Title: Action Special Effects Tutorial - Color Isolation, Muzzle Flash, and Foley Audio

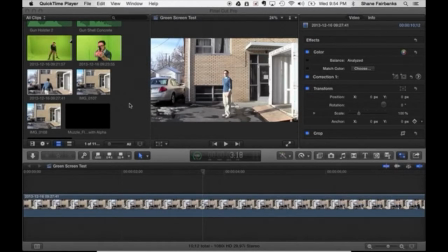Hello, film editors. Today we're going to try some different special effects techniques and a quick tutorial on color isolation, and then also just reviewing a little bit of adding special effects using the Action Pack Essentials 2 software.
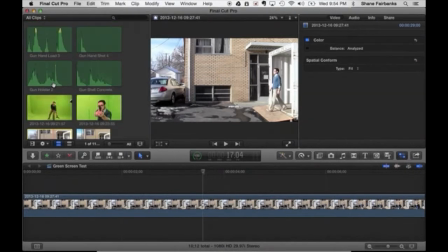So first I've got this clip inside of an action sequence practice,
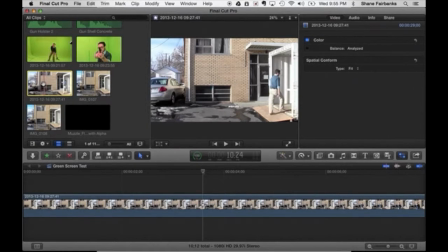and then what we're going to do is just take this clip and drag it down into the timeline.
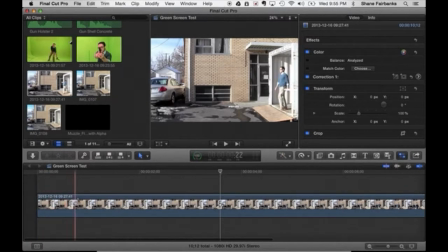I've already done that, and then I've cut it so that it starts with our actor here walking out,
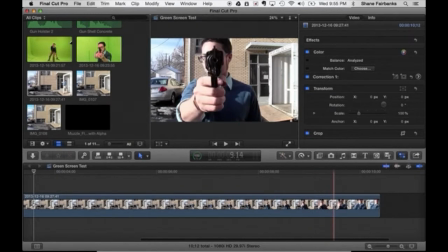walking toward a camera on a tripod, and then shooting at the cameraman. Poor guy. All right, and so then I've also clicked on it and detached the audio already,
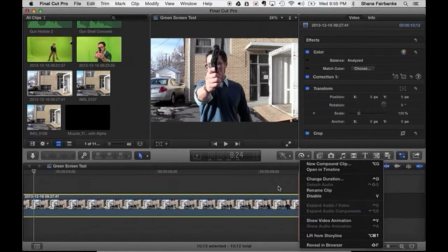so that way I don't have a bunch of background ambient noise that I don't want.
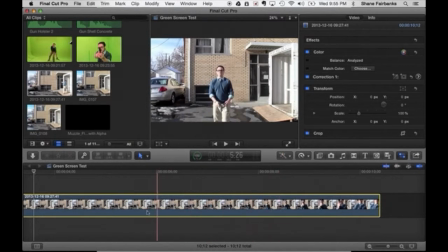So first what we're going to do is work on the color isolation. Color isolation is something that has been done in excellent movies like Sin City, and Pleasantville was actually, I think, the one of the first films to do it.
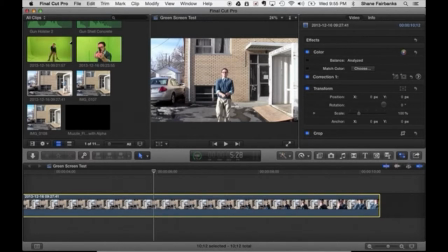But basically what we're going to do is make everything around our subject black and white and turn up the contrast a little bit so we see a lot more shadowing. And then our actor, we want, since I've got this blue sweater on, we're going to use that as the one color that stands out.
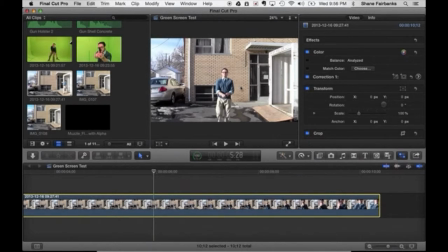So in Sin City, for instance, you would have seen people with like red ties standing out, or in the movie The Spirit, they definitely did that, where they had a red tie that was standing out, but everything else was black and white, or blood will stand out from the rest of the black and white.
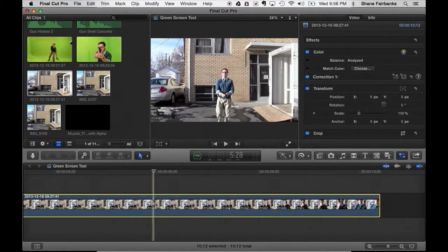Just kind of a cool way to do things. We're going to try it today with this. So I'm going to move my playhead to a spot where I can see plenty of blue, as you can see here.
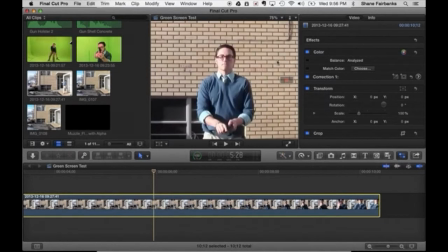I'm also going to zoom in on it a little bit so that it's easier to see. Oh man, he looks ticked, doesn't he?
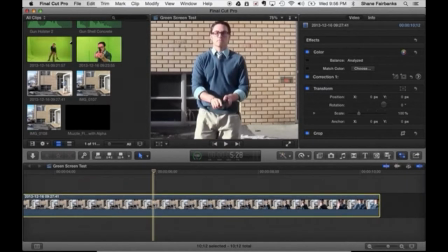All right, then what I'm going to do is I'm going to go over here to color,
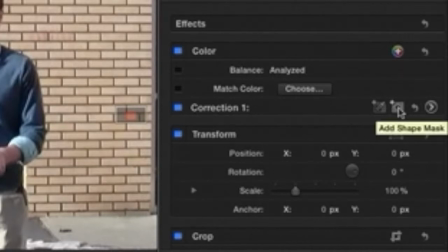and I'm going to create a color mask with this button here, add shape mask.
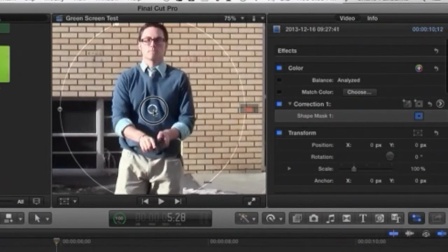So I'm going to click on that. I'm going to move the mask to approximately where I want it.
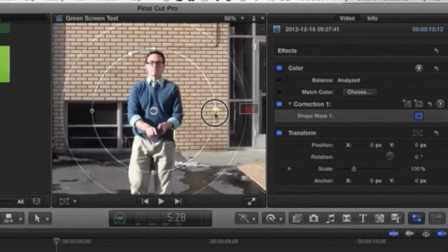Looks like I'm going to zoom out just a little bit. Approximately where I want it, which is moving in like so.
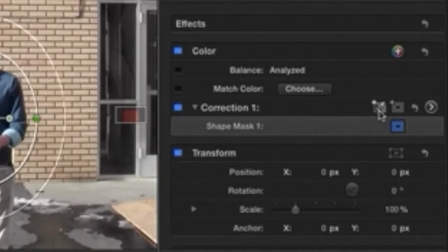And then what I'm going to do is click on the little droplet tool.
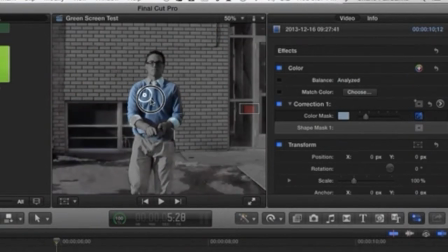I'm going to select my color. Now, I don't want to select too much because then everything else is going to be taken with it.
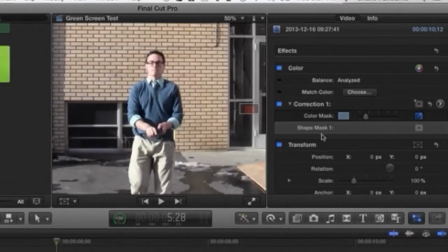So that's good enough for our purposes today. All right, so then what I'm going to do is inside of this color mask,
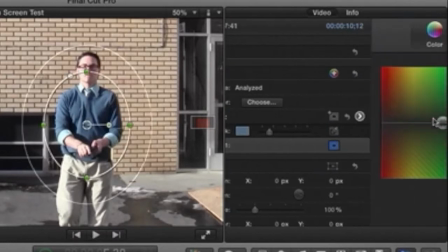I'm going to go ahead and go over here, click on the little arrow, and then down here it says mask,
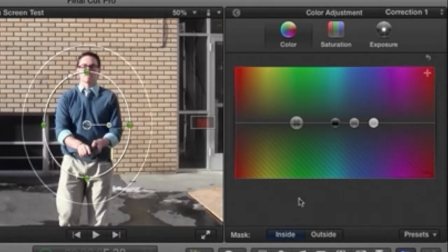inside and outside. My inside box, I'm going to click on saturation,
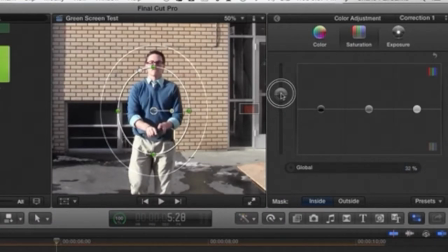and I'm going to turn up the color just a bit so that it looks a little bit more bold and exciting. And then I'm going to come down here to where it says outside, and I will click on the outside the box. And then I will go to saturation and turn down the color.
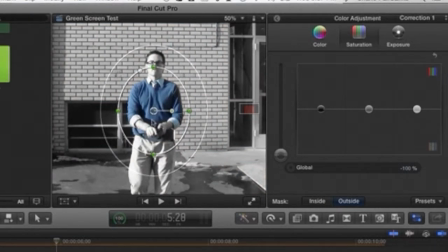So now you notice that only the blue is supposed to be standing out. Didn't quite catch all of it because of the lighting, but I'm not too picky today, so we'll go with that. Another thing I'm going to do is increase the exposure.
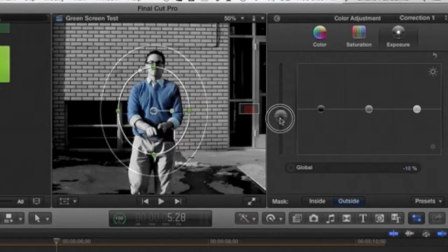Decrease the exposure, excuse me, so that the black and white stands out a little bit more boldly.
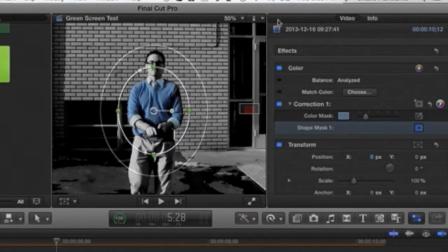And then that looks pretty good, pretty decent for today anyway. And then what we're going to do is we have to move this mask with the actor.
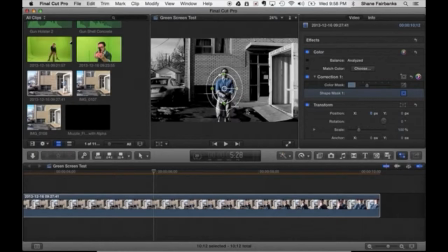So if we go ahead and go back to fit screen, and then if we go back to the beginning of our clip
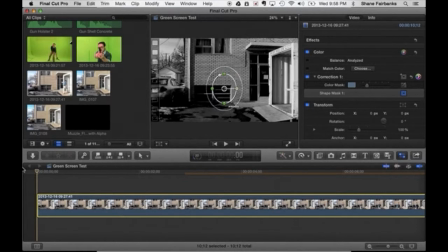where the actor's going to exit from the box thing that's there, you notice black and white, right? It will not. The actor will not appear in blue until he enters into this mask.
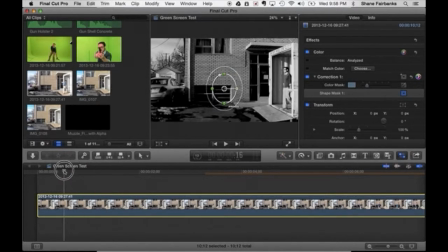So what we'll have to do is actually start the mask over at the other side and move it with the actor using a little thing called keyframing.